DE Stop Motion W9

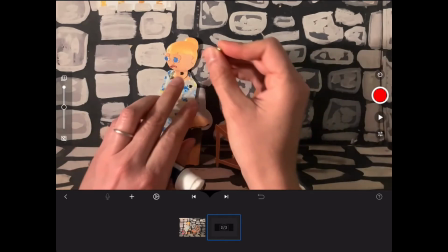8:09 You can use it on your eyelids too if you want to, although typically the eyelids aren't on there often enough to worry about it too much.
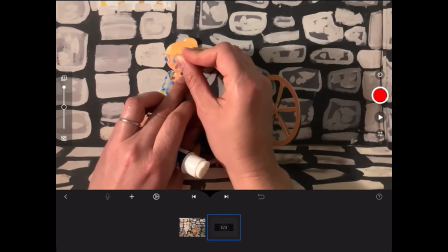8:16 So I'm going to pick my mouth up here. In this case, it might just be a little bit easier to grab them with my finger.
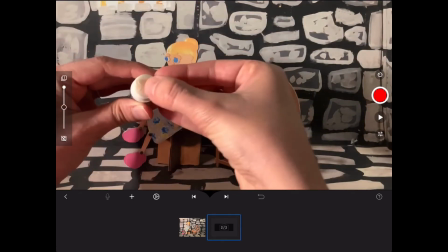8:26 I'm going to stick it on the glue. Remember, it's not just any glue stick.
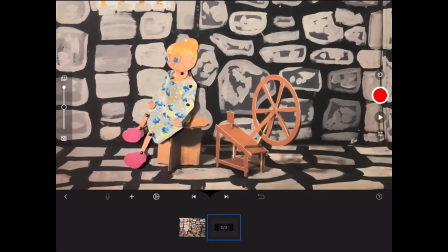8:32 This is a repositionable glue stick. If you use a regular glue stick, your mouth is going to get stuck and you're going to tear your puppet up.
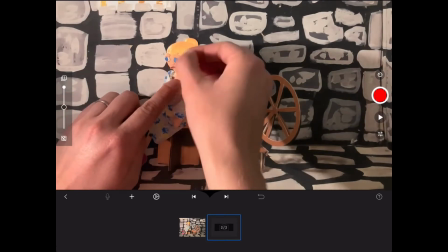8:39 So make sure it's a repositionable glue stick. I'm putting her mouth right there.
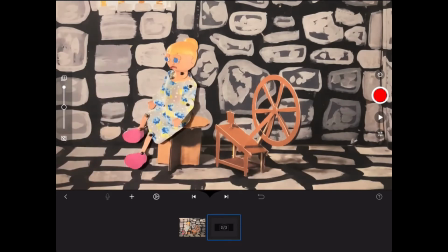8:46 And she's going to be frowning because she's sad, because the king is very unreasonable. All right. So there goes my glue stick. Now I'm going to start making small movements.
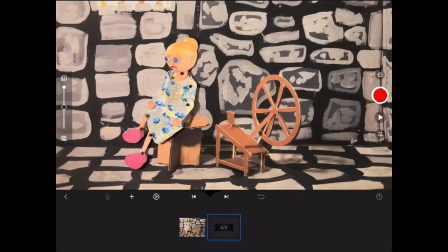9:00 But how do I know for sure how small or how big my movements are? You can use the tool called onion skin. It's the slider over here on the left side of the screen. I'm just going to take that and I'm going to slide it down, and now you can see how my hand looks ghostly.
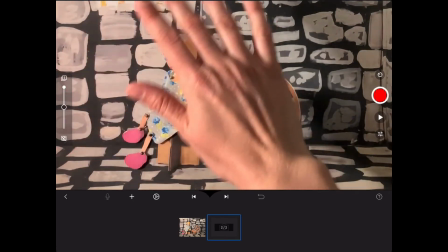9:18 If I slide it up, my hand is solid. And I bring it back down, my hand is ghostly.
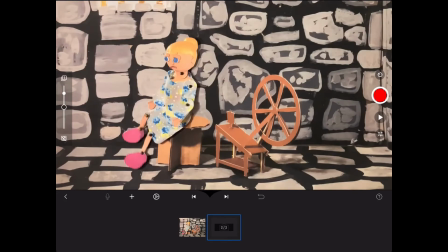9:24 So it's always comparing it to the very last photograph you took with the scene that you're on right now. Now I can see, because of my onion skin, that my arm has moved already a little bit. I think I did that just a second ago.
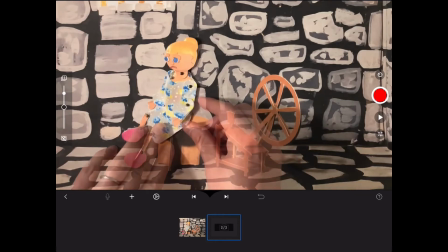9:37 I've moved my arm a little bit.
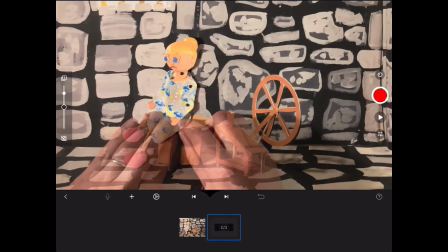9:40 Remember, the smaller the movement you make, the slower the animation is going to be.
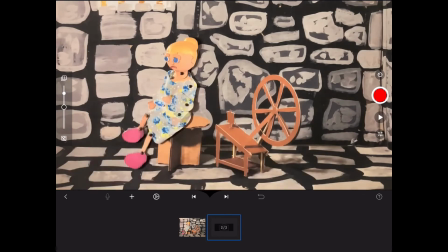9:46 If you make a big movement, that animation, that's going to be really fast, and I don't want her to move that fast, okay? So
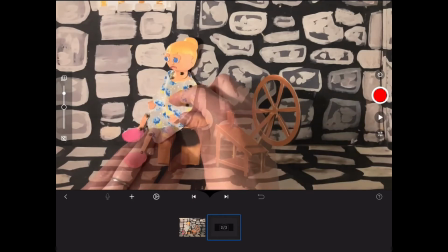9:54 I'm watching in my onion skin to see how fast or slow my animation is going to be.
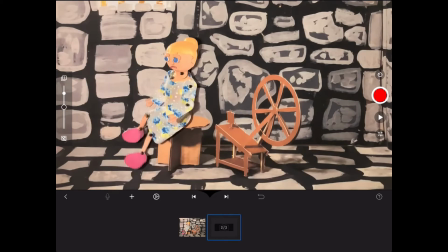10:00 And now I'm just making a little movement. I get my hands out of the way, take a picture.
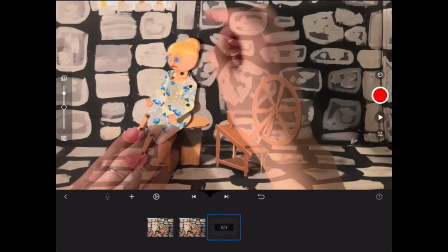10:07 I'm going to do a little bit of anticipating animation as her hands go up a little bit.
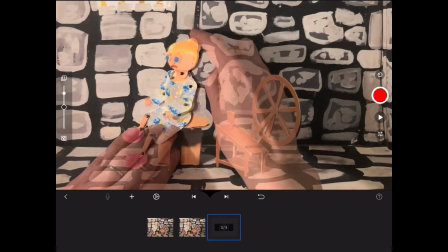10:13 Whoops. I'm going to pull her head back just a little bit to anticipate that she's going to go forward.
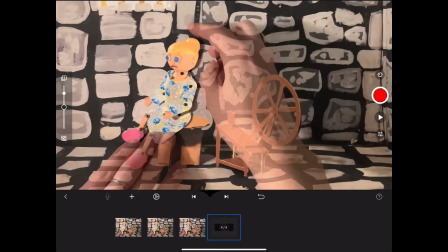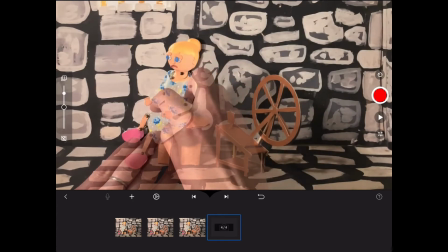10:25 Keep going. Small movements, paying attention to my onion skin.
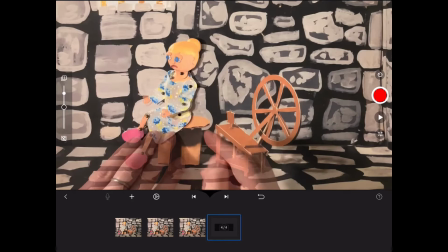10:31 Notice how I hold her body down in places where I don't really want her to be moving.
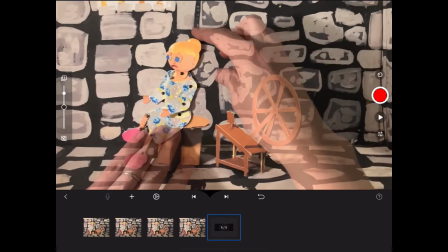10:38 This helps. This helps keep the whole thing from moving.
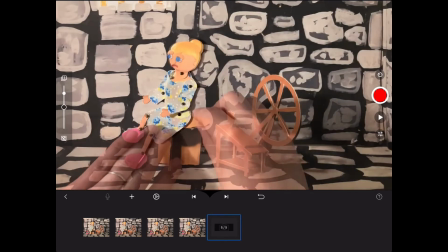10:44 I know I have her taped down, but it's sometimes easy for other little minor parts of the body to move.
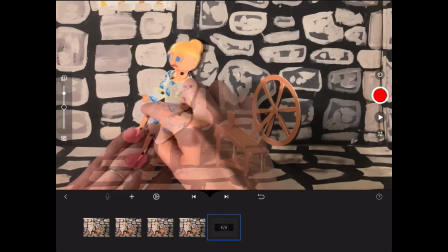10:51 So even though I have her taped down, I'm still stabilizing her with my fingers.
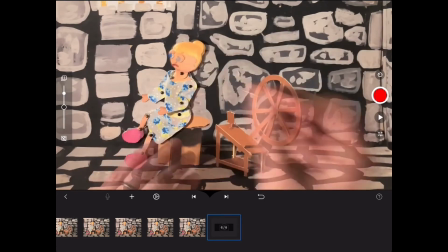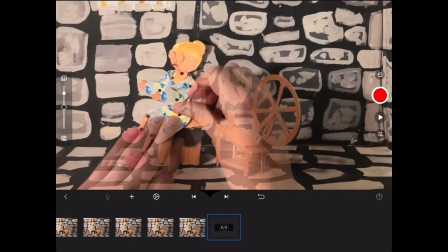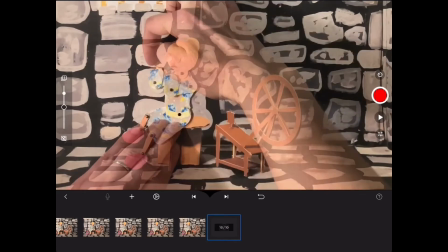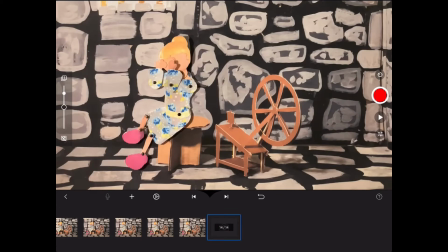11:11 Okay, now that I've got her body in the position that I want it to be, I'm just going to take a few pictures so that it will hold her there and it looks like she's pausing. 1, 2, 3, 4, 5, 6, 7, 8, 9, 10, 11, 12.
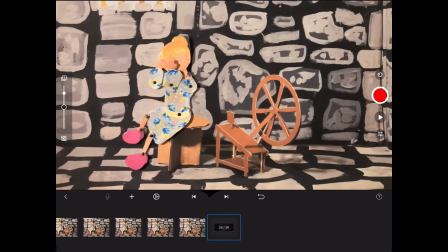11:30 The reason I did 12 pictures is because I want her to pause for about 1 second before she starts putting her hands down and lifting her head again. And we're animating at 12 frames per second.
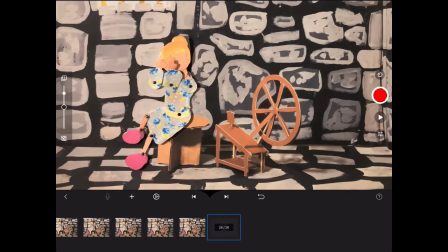11:43 So I'm thinking about the amount of time I want an animation to take, and I'm calculating that based on our 12 frames per second. So 1 second of pause equals 12 photographs in that position.